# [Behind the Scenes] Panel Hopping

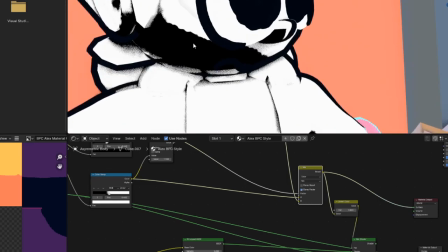[8:14]
it goes through a bunch of mixing to basically create a little sponge effect on the edges.
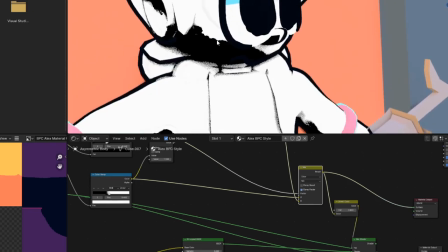[8:22]
You can see it moving as I zoom in and out.
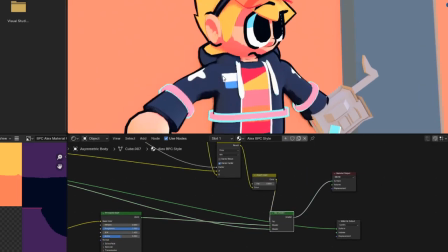[8:27]
And then that mixes the light and dark version of the material.
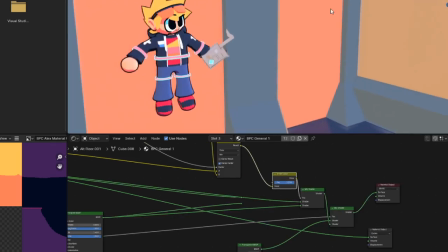[8:35]
This is not rendering. Why is it not rendering?
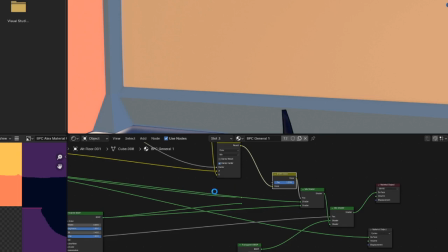[8:40]
Because this crashes. I'm gonna scream.
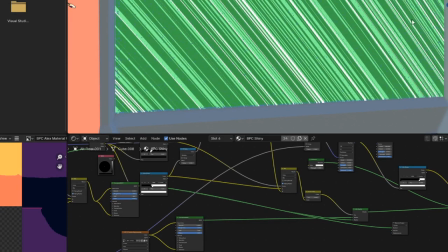[8:50]
Alright, Blender did crash and I had to reload everything.
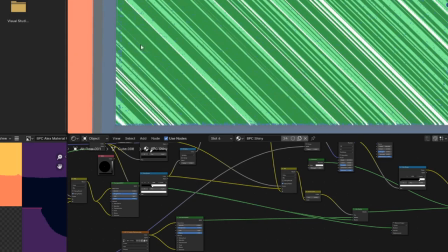[8:55]
Basically, you can see the same sponge effect is kind of coming into play on the shading.
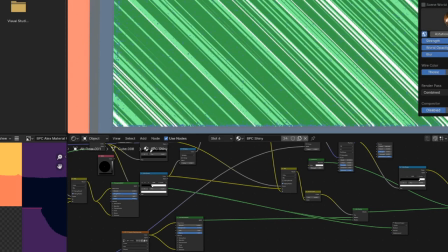[9:00]
I think,
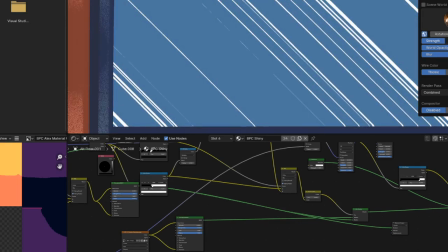[9:04]
yeah. It looks really cool on when it's like in this gray area.
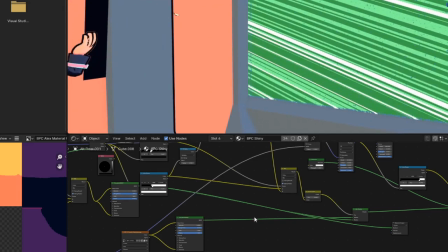[9:14]
But the shine is done really badly, basically.
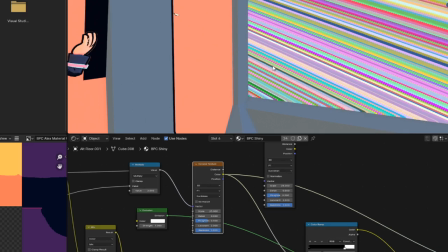[9:22]
Okay, it generates a Voronoi texture and then stretches it out a ton.
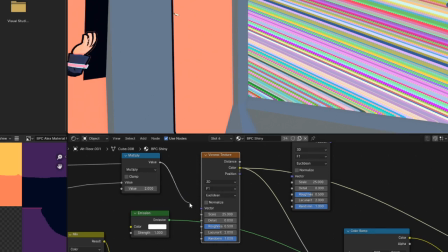[9:32]
Basically, if I took out this,
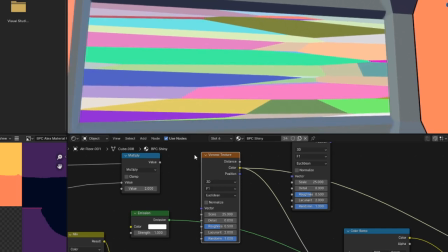[9:39]
Voronoi is just like a mosaic pattern.
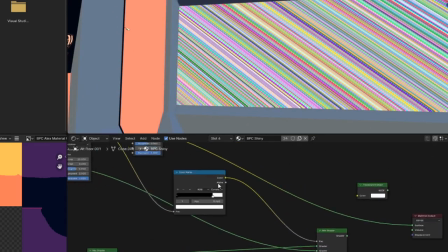[9:45]
This makes it into lines, and that goes through a similar color ramp, which does the light and dark mixing that I showed off
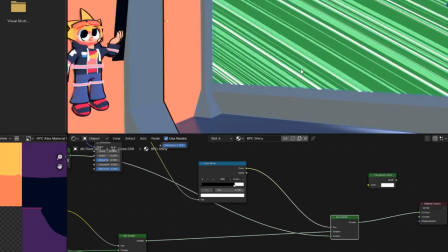[9:58]
for the other shader.
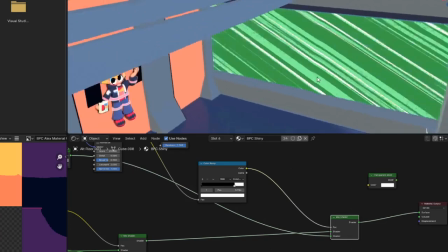[10:02]
So it doesn't look good at certain angles, but generally it feels like cartoony stylized glass.
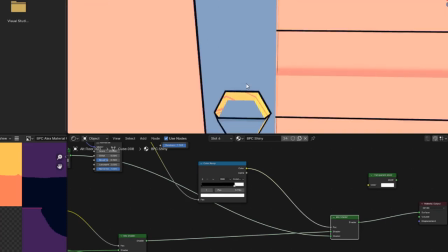[10:12]
Or gold, or metal. Just it's very versatile.
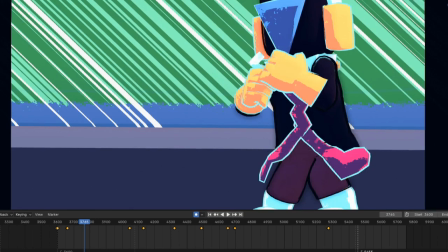[10:17]
This animation has drop shadows, and they're very subtle.
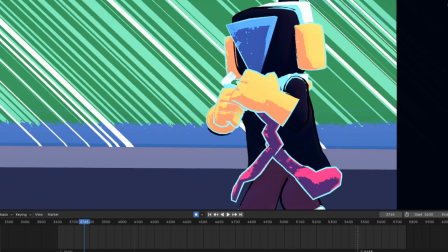[10:23]
They take up a lot of processing power, so I only put them in the final version.
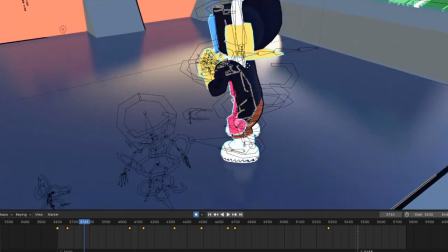[10:31]
Blender has a built-in feature to draw outlines around objects.
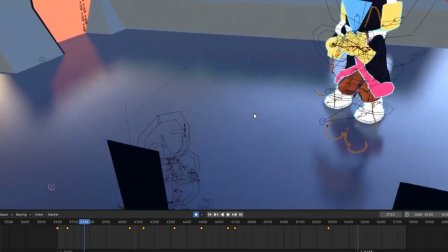[10:36]
Let me see if I can offset it. And they look like complete nonsense, except from the camera.
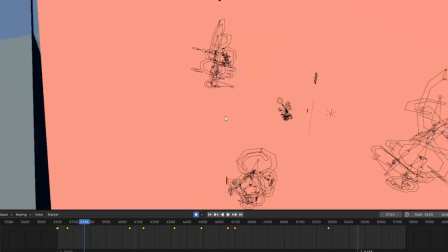[10:45]
So I think it's just ray casting, if you know what that is.
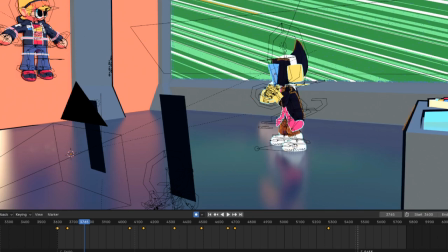[10:51]
If you don't, imagine the computer's drawing lines to everything in the scene.
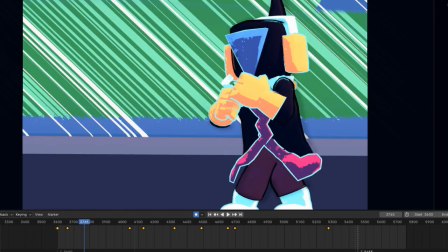[10:58]
So it's very faint, so most people probably will never notice it, but it's there, and I think it adds to the overall charm and look of the piece.
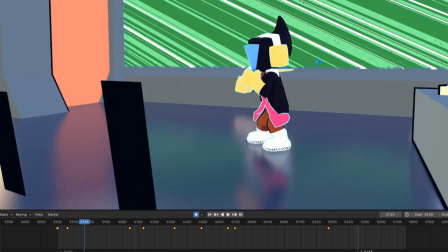[11:10]
If you ever watch old cartoons, they actually draw the cells, they draw on like transparent paper, and then they overlay that on the background.
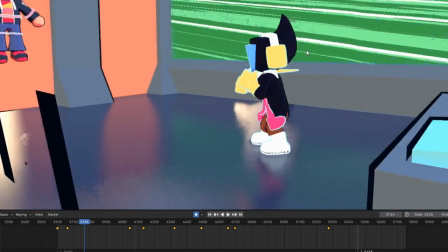[11:19]
There's a very small drop shadow from the characters onto the painted backgrounds.
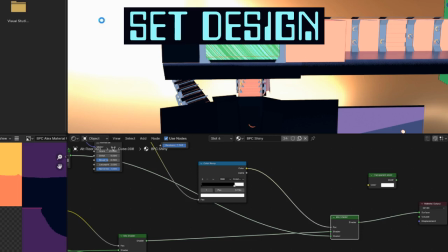[11:27]
Set is
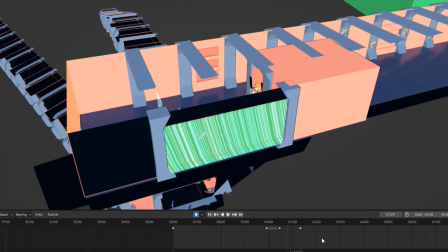[11:34]
it's a really long hallway. As I move through the animation, you might notice a couple things. Oh, yep. We'll get to that in a moment.
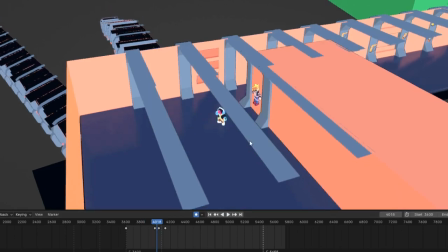[11:53]
There, yeah, this one. For the wide shot, I wanted to pull the camera back.
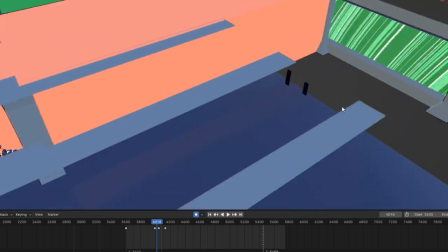[11:59]
You can see it with these black bars here. So that meant
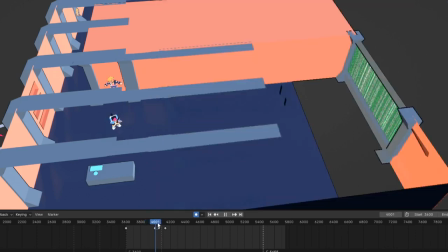[12:03]
making another shape key to extend the entire room just so the camera could go back far enough.
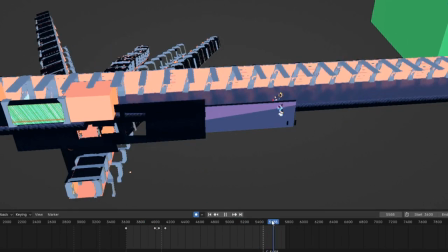[12:14]
This hallway is separate, and it also has a slanted shape key,
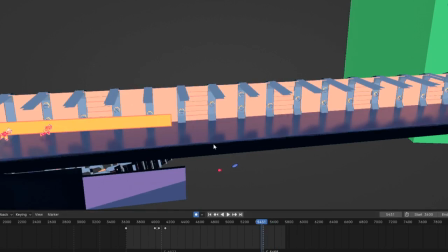[12:25]
which makes it feel like it's moving faster than it is. So this is the hallway where this happens,
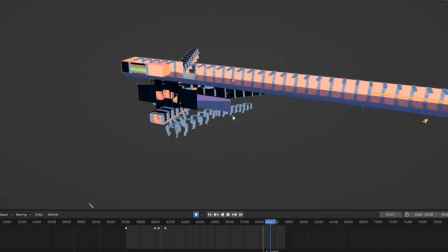[12:35]
and also this happens, because I didn't need to make two hallways.
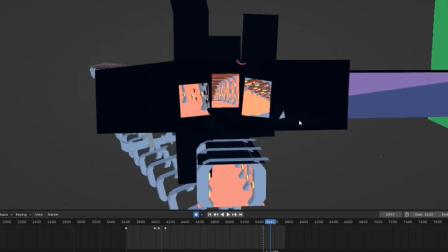[12:42]
This shot is done practically,
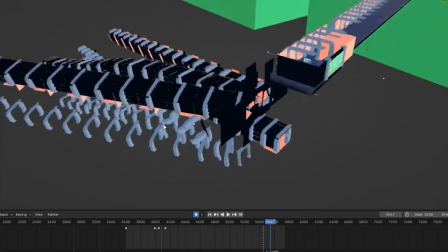[12:46]
as in these are actual real hallways that coexist in the same space.
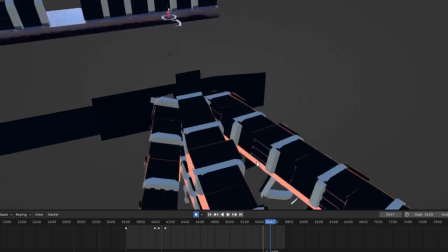[12:52]
They're just really distorted to work.
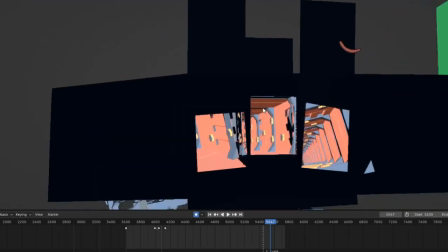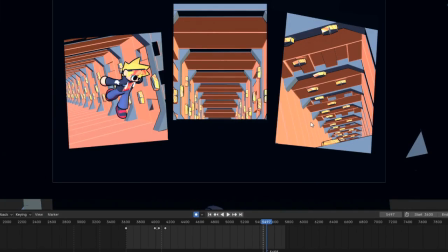[13:00]
And from the camera's perspective, they just look like different comic panels.
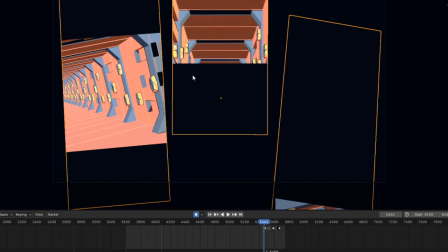[13:07]
Probably don't do this, but basically I started with how I wanted the end result to look.
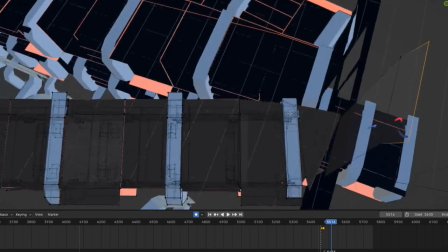[13:16]
And you can see I had to
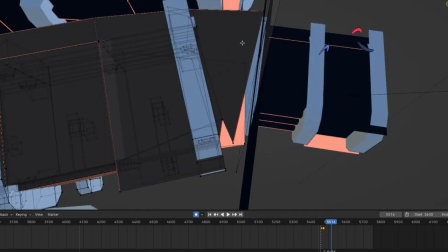[13:20]
like force everything to the edge and then cut it to prevent anything from actually popping through the frame like here.
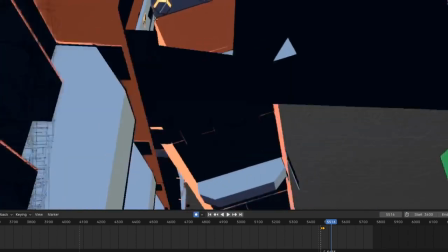[13:30]
So this is an incomplete hallway at the very end.
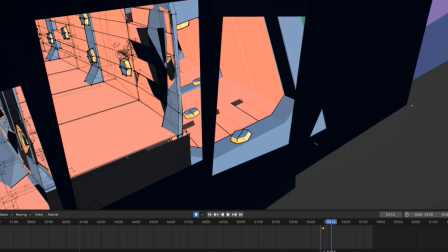[13:35]
You can see right here, this originally popped into this hallway.
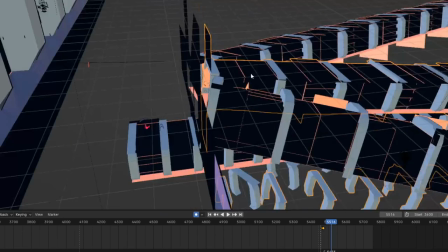[13:45]
So I manually cut this part all down and then added black borders above and below it.
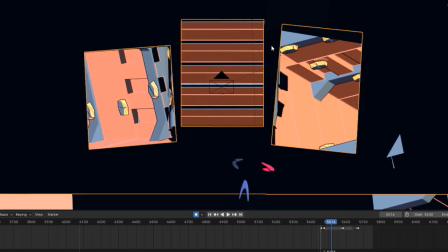[13:56]
And once I knew how this part would look,
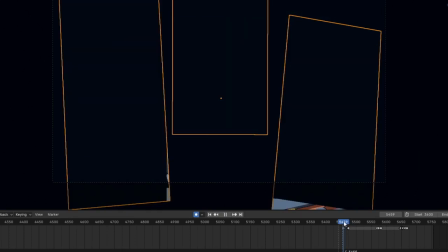[14:01]
I went to the starting position,
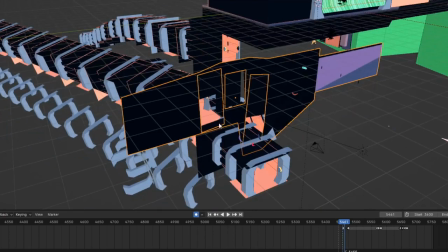[14:07]
and these all actually slide into place, and you can see that same black border
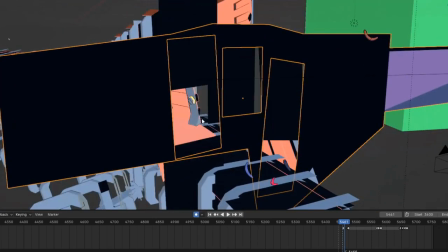[14:12]
is what gives the illusion that it's or just empty space,
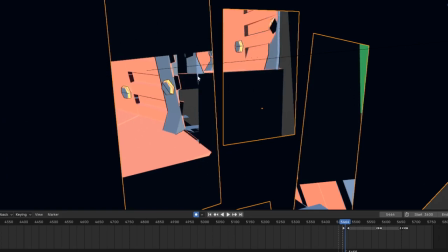[14:17]
but it's actually got like a hole it's sliding into.
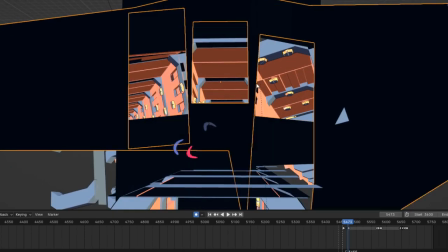[14:24]
And then it's extended, and then it jumps down to the final one for when Alex jumps through.
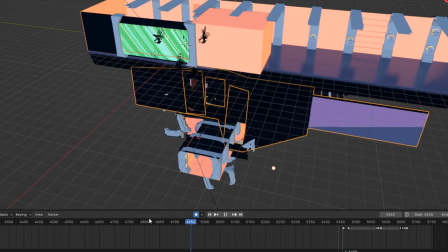[14:35]
This is kind of the same thing that happens for the other flashback.
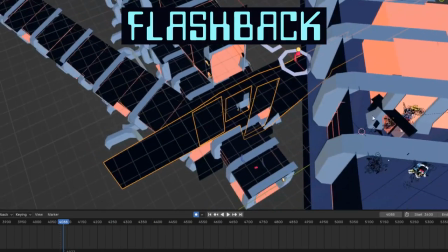[14:41]
Yeah. So the reason this whole thing rotates is because I wanted...
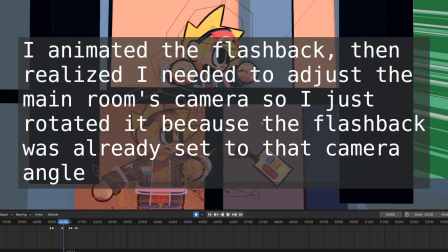[14:47]
Oh. I basically animated this and I'm like, okay, how do I get the rest of this?
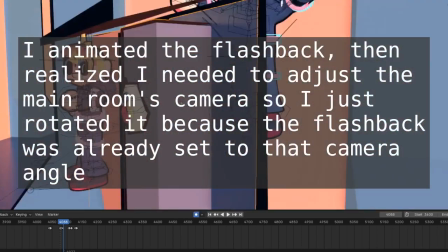[14:54]
But this is This is just a smaller version of the scene with everything shrunk down.
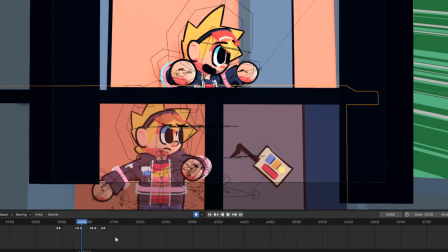[15:05]
There's a lot more shape key trickery.
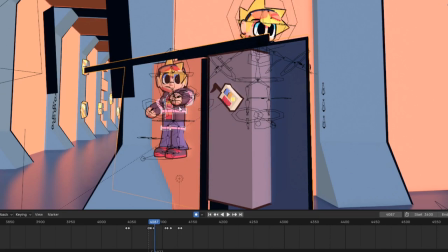[15:10]
This part moves backwards and forwards based on if Alex is supposed to be reaching across the panel or not.
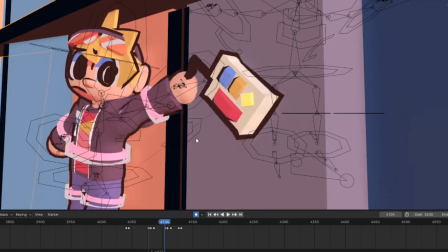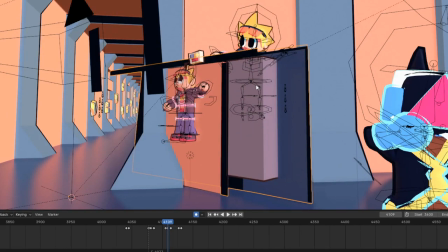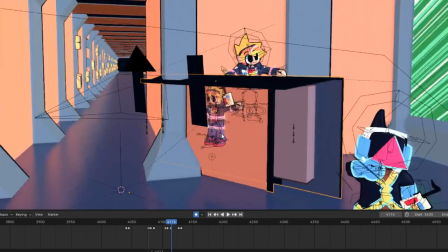[15:29]
And this, yeah. Also, I don't know if this is clear, but this is how
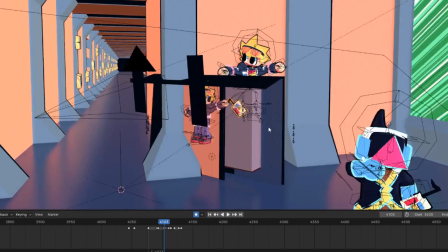[15:37]
I get the controller off the table into my hands for this scene.
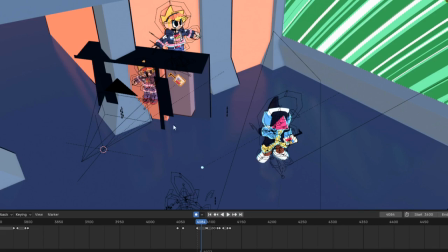[15:46]
So basically, this happens. I grab it off the table, and then
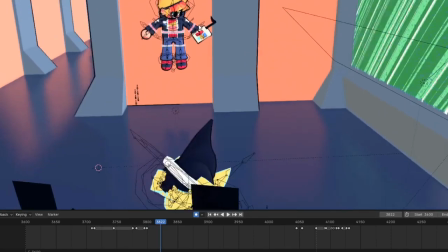[15:54]
that happens off screen, and then that's how it's gotten here.
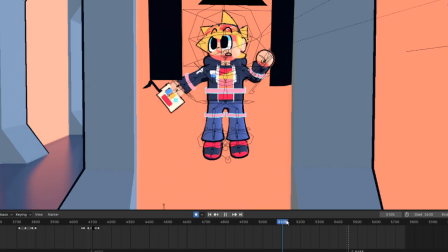[16:01]
And you can see I didn't do the same like flashback or the same split panel, but I am grabbing the controller again here.
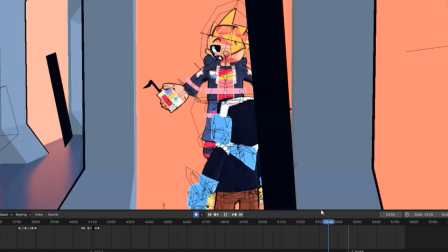[16:10]
Same effect here as before. Oh. Yeah, lots of weird expressions.